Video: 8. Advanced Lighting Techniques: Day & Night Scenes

Hi everyone, it's Toby from CineSim. Welcome to our 8th CineSim tutorial. In this video, we'll dive into the art of three-point lighting, a crucial technique for creating realistic and visually stunning scene. We explore a day scene and a night scene to show you how it's done. Let's get started.
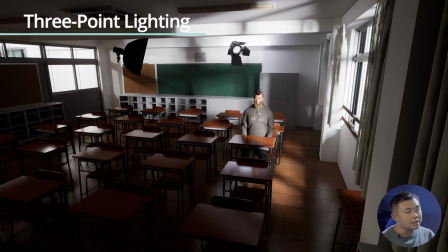(0:23)
Before we jump into the technical setup, and let's understand what three-point lighting is and why it is important. Three-point lighting is a foundational technique in cinematography. It involves three main components: the key light, which is the primary light source, the field light,
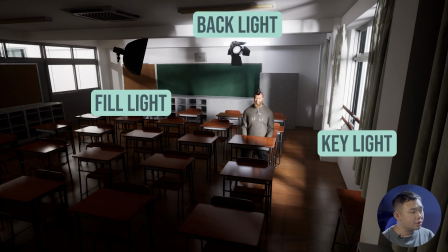(0:41)
which balances the shadows created by the key light, and the backlight, which separates the subjects from the background and adding depth to the scene.
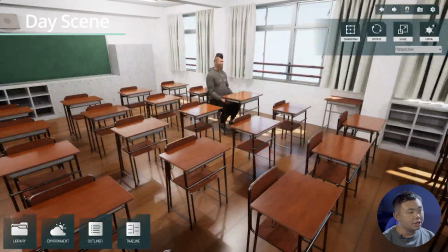(0:50)
And now, I have a pre-built map and characters ready in the scene. And let's start with the day scene.
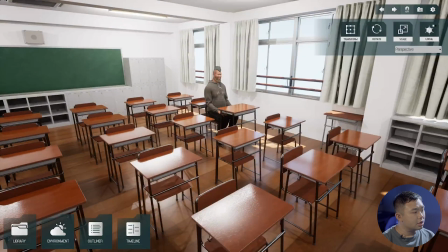(0:56)
We'll place our key light first and open the environment menu
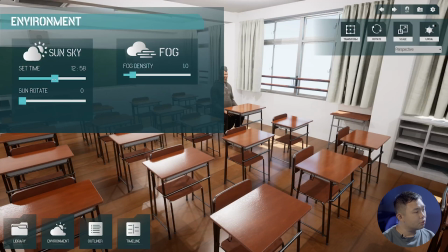(1:01)
and set up the time of the day to mid-morning, maybe night, something like that.
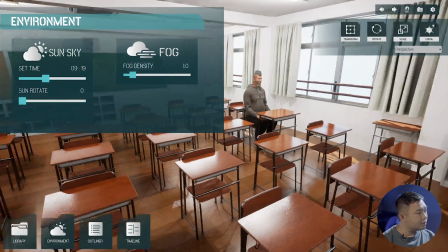(1:06)
And the sun will act as a key light, providing the main source of illuminations.
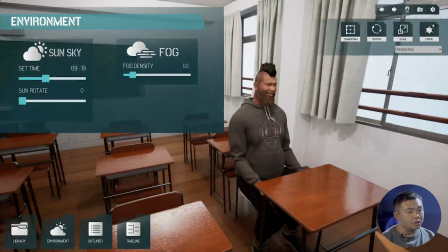(1:11)
And as you can see, the light is not really shining our character.
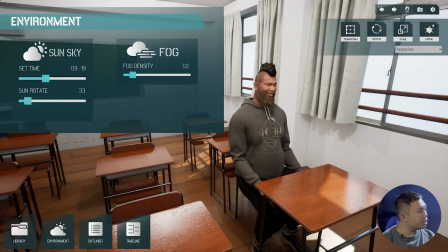(1:16)
So we can just change the
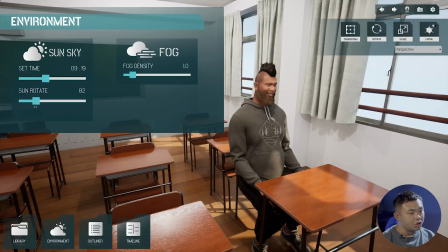(1:19)
rotation of our sun to make sure that it is shining towards the characters, just like this.
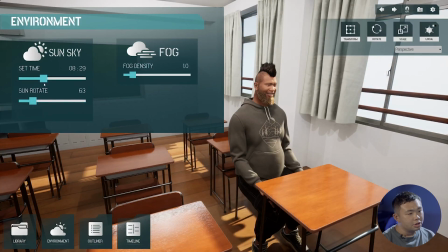(1:25)
The tilt direction is not really fitting the characters. So let's see. Alright, 8 something is somehow better.
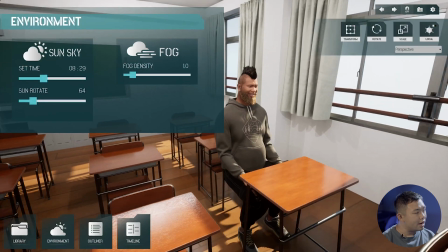(1:32)
And next, we need to add a field light to soften the shadows.
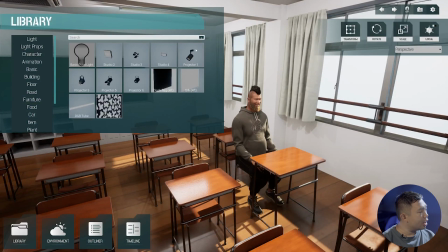(1:37)
And so, we go to libraries, and we go to light, and we try to place a studio light here.
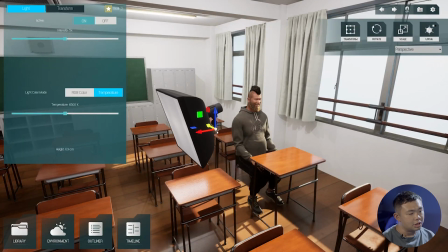(1:44)
So for this light, the shadows created is somehow quite soft.
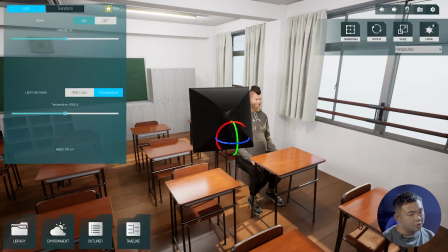(1:50)
Okay, so we rotate it there to add as a field light. And we get a key point here,
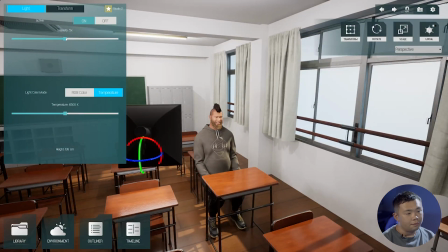(1:56)
that is we cannot make a very strong field light, so we need to decrease its intensity. Alright, remember the aim for the field light is just to add some more light on the shadow part,
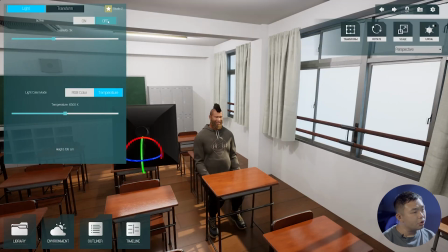(2:11)
just like here. Alright, we can try to on off the light to see whether it provides any lighting.
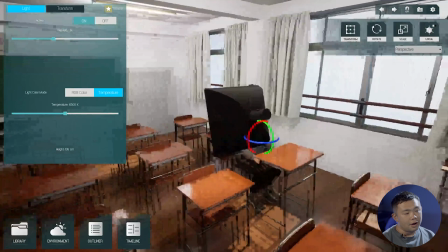(2:17)
Yes, it does. And finally, we can add a backlight.
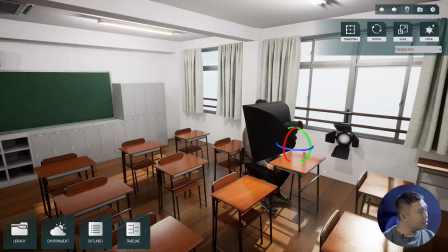(2:23)
So we go library again, and we add a studio light 3 here.
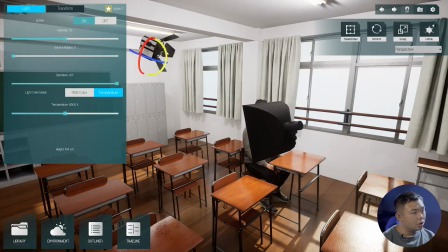(2:31)
And we make a good rotations of the light, and we want to point it to the character like this.
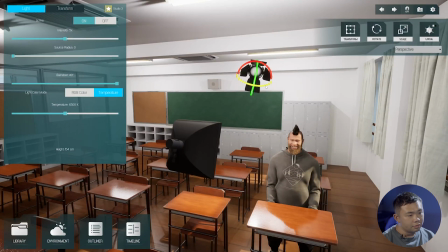(2:40)
Okay, okay, sounds great.
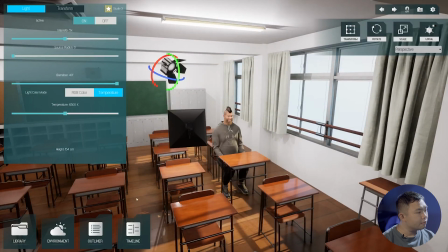(2:46)
Okay, so now we get the three-point lighting, and let's see how it looks like from the camera.
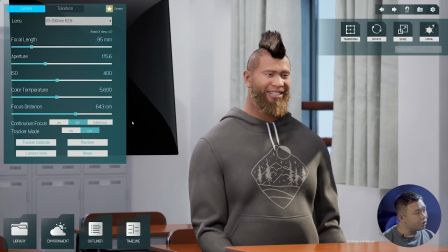(2:52)
We press C, so we get a camera, but you can see that this light is actually in our scene. So you need to avoid this to happen. What can we do?
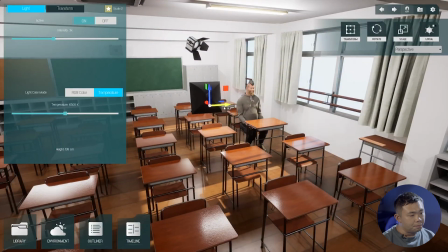(3:02)
We go back to the editor mode, we shift a bit of the light and pan it a bit.
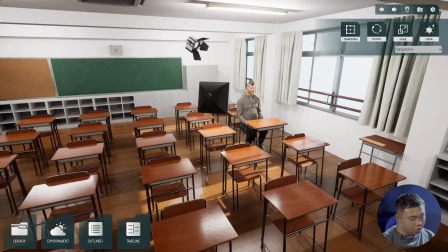(3:10)
Alright, and one very useful hotkey, this is a control space bar, so you can see what the camera is looking immediately.
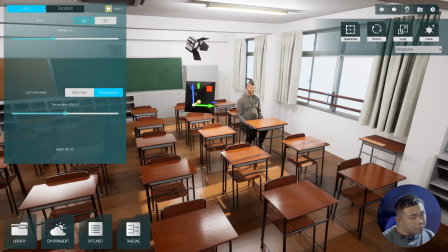(3:19)
Alright, the field light is still there. Move it a little bit far from the character.
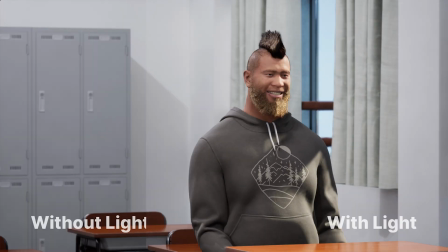(3:24)
Alright, so now we can have a comparison between characters with light and without light.
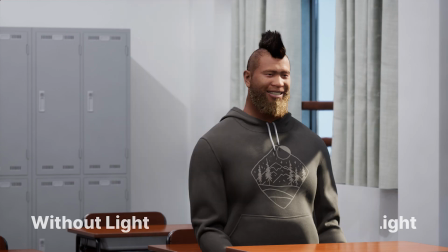(3:29)
Using three-point lighting results in a more polished and professional image with better control over shadows, highlights, and depth.
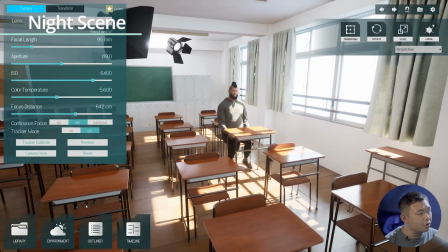(3:37)
Okay, so let's set up our night scene now. We adjust environmental settings first.
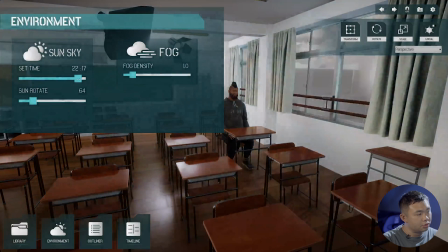(3:42)
We change the time from day to night, just like this one.
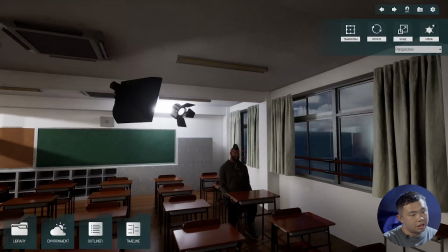(3:47)
So now the scene is almost black.
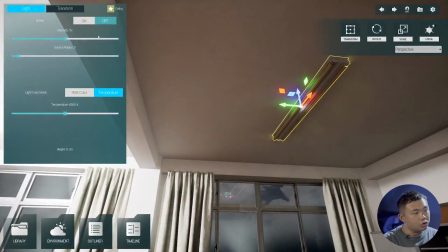(3:50)
And what I have just did is like, I also turn off all the fluorescent tube in our interior scene.
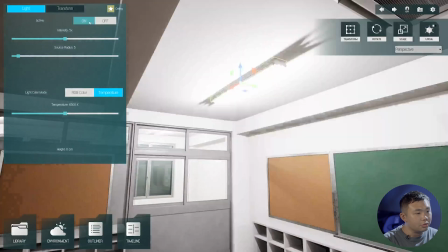(3:56)
The reason is that we want to make a night scene, right? So if we turn on all this fluorescent tube, the classroom will be just so bright.
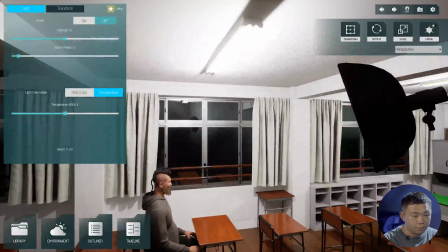(4:04)
And this is actually not what I want to do. Alright, so we turn off all the fluorescent tube.
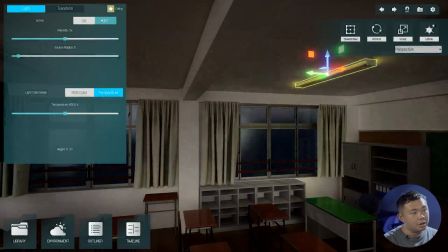(4:09)
And in most of the light in CineSim, you can actually switch it on and off.
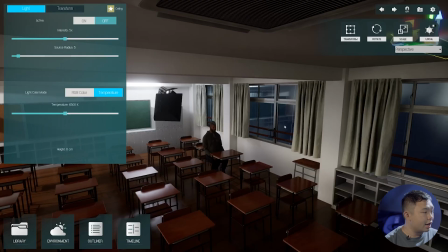(4:15)
Okay, so now we place a key light at an angle to simulate moonlight or nearby street lamp.
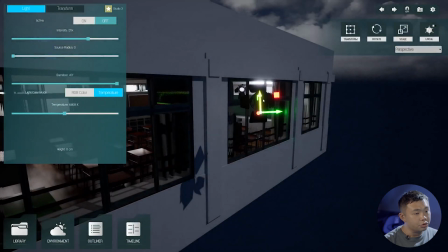(4:22)
Now I choose to simulate the moonlight.
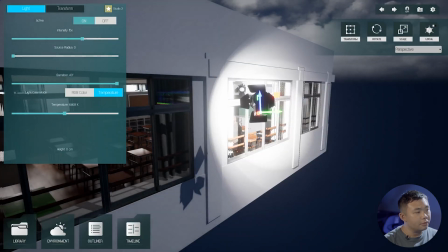(4:25)
So we have a light here, I turn it on, I make it a little bit stronger to make it like a moonlight.
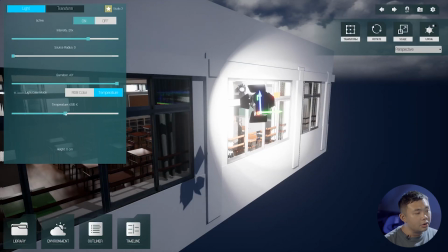(4:31)
And here we change the color temperature. So for the moonlight blue, I want to make it to around 7,000, yeah, around this number.
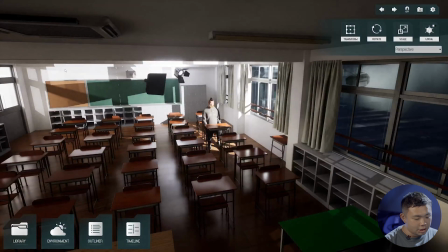(4:41)
And we can see what happened. We click Control Spacebar again.
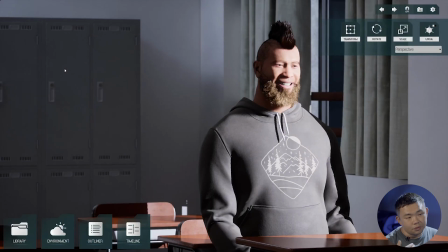(4:46)
Alright, so you can see it's still very yellowish, it's still very warm.
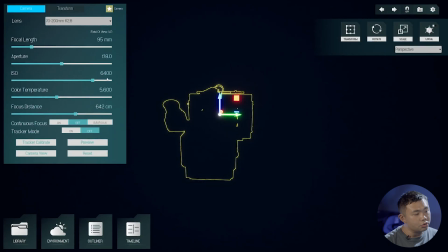(4:51)
And we get a trick here, that is, we also need to change the color temperature of our camera. Try to make it from daylight 5,600 to 3,200 and see what happens. Control spacebar again.
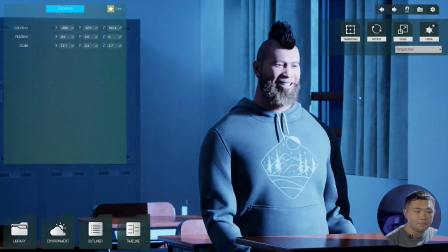(5:04)
All right, so our scene become a bit blue.
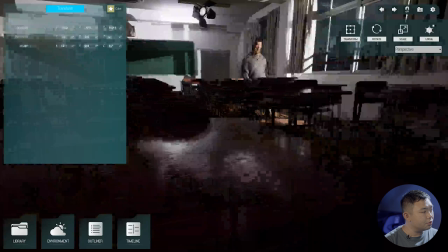(5:09)
And the next thing we need to do is to add a fill light with lower intensity
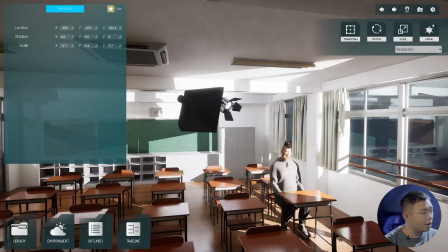(5:14)
to maintain some visibility in the shadow area without losing a nighttime feelings.
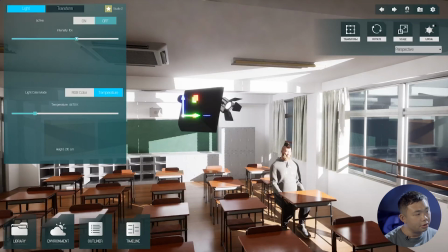(5:19)
Right? Do not make it so bright. All right, make this light a little bit weaker, and also change the color temperature to around 7,000 to get it close to the moonlight.
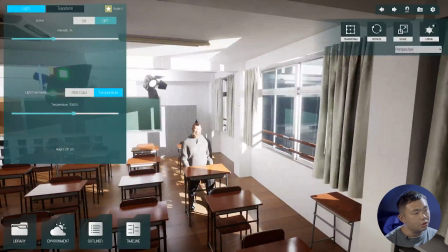(5:31)
And also the fill lights at the back,
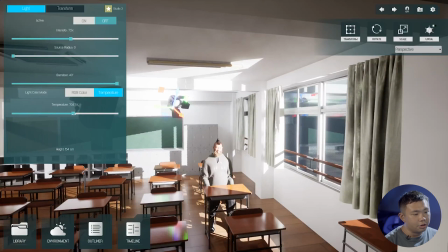(5:36)
around 7,000. And here I add a fluorescent tube at the back to make sure that the back will not be that dark.
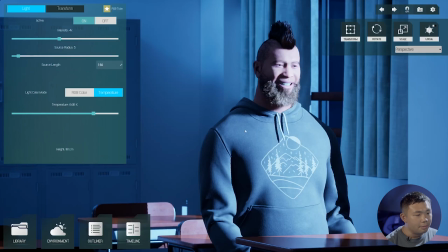(5:45)
All right, so it seems like everything is quite okay, but you can still see that his face is way too bright.
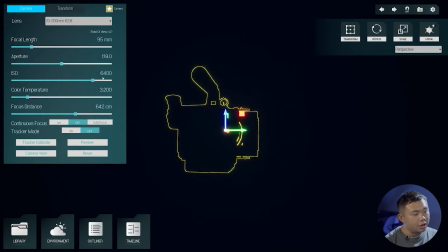(5:52)
So what can I do? We can try to change the camera settings.
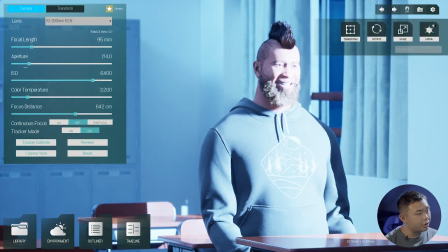(5:56)
We go to camera view and make greater aperture, and also ISO, make it darker.
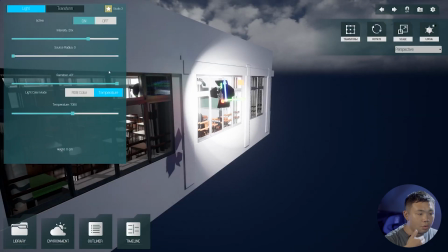(6:03)
Now the key light is just so hot, and we want to have a more soft key light. So we change the shadows. We change the source radius here and see what happened.
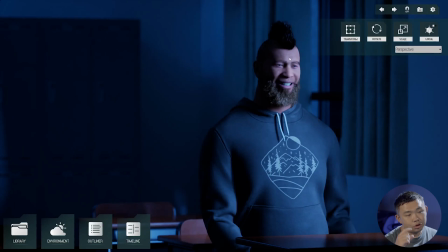(6:14)
And so now you can see his face is a little bit more soft. We can also try to adjust a bit of the intensity.
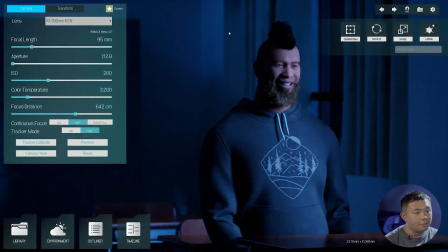(6:24)
And so now we get this part. And the focus is a little bit shift.
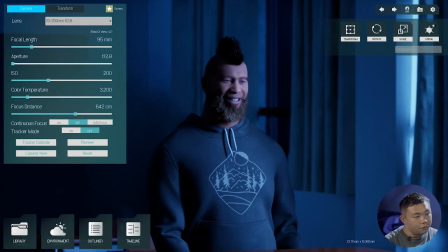(6:28)
So let's go to have an autofocus on his eye.
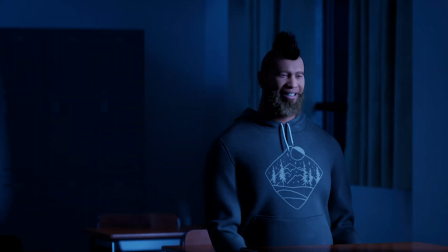(6:34)
All right, so now it's done. Make sure you have adjusted the intensity, color, and angle of each light to get a perfect balance of both your day and night scene. Small adjustment can make a big difference. And that's it for mastering 3-point lighting in CineSim. In the next video, we talk about basic cinematography concepts. Be sure to subscribe to our channel to stay updated with our latest tutorial. See you next time.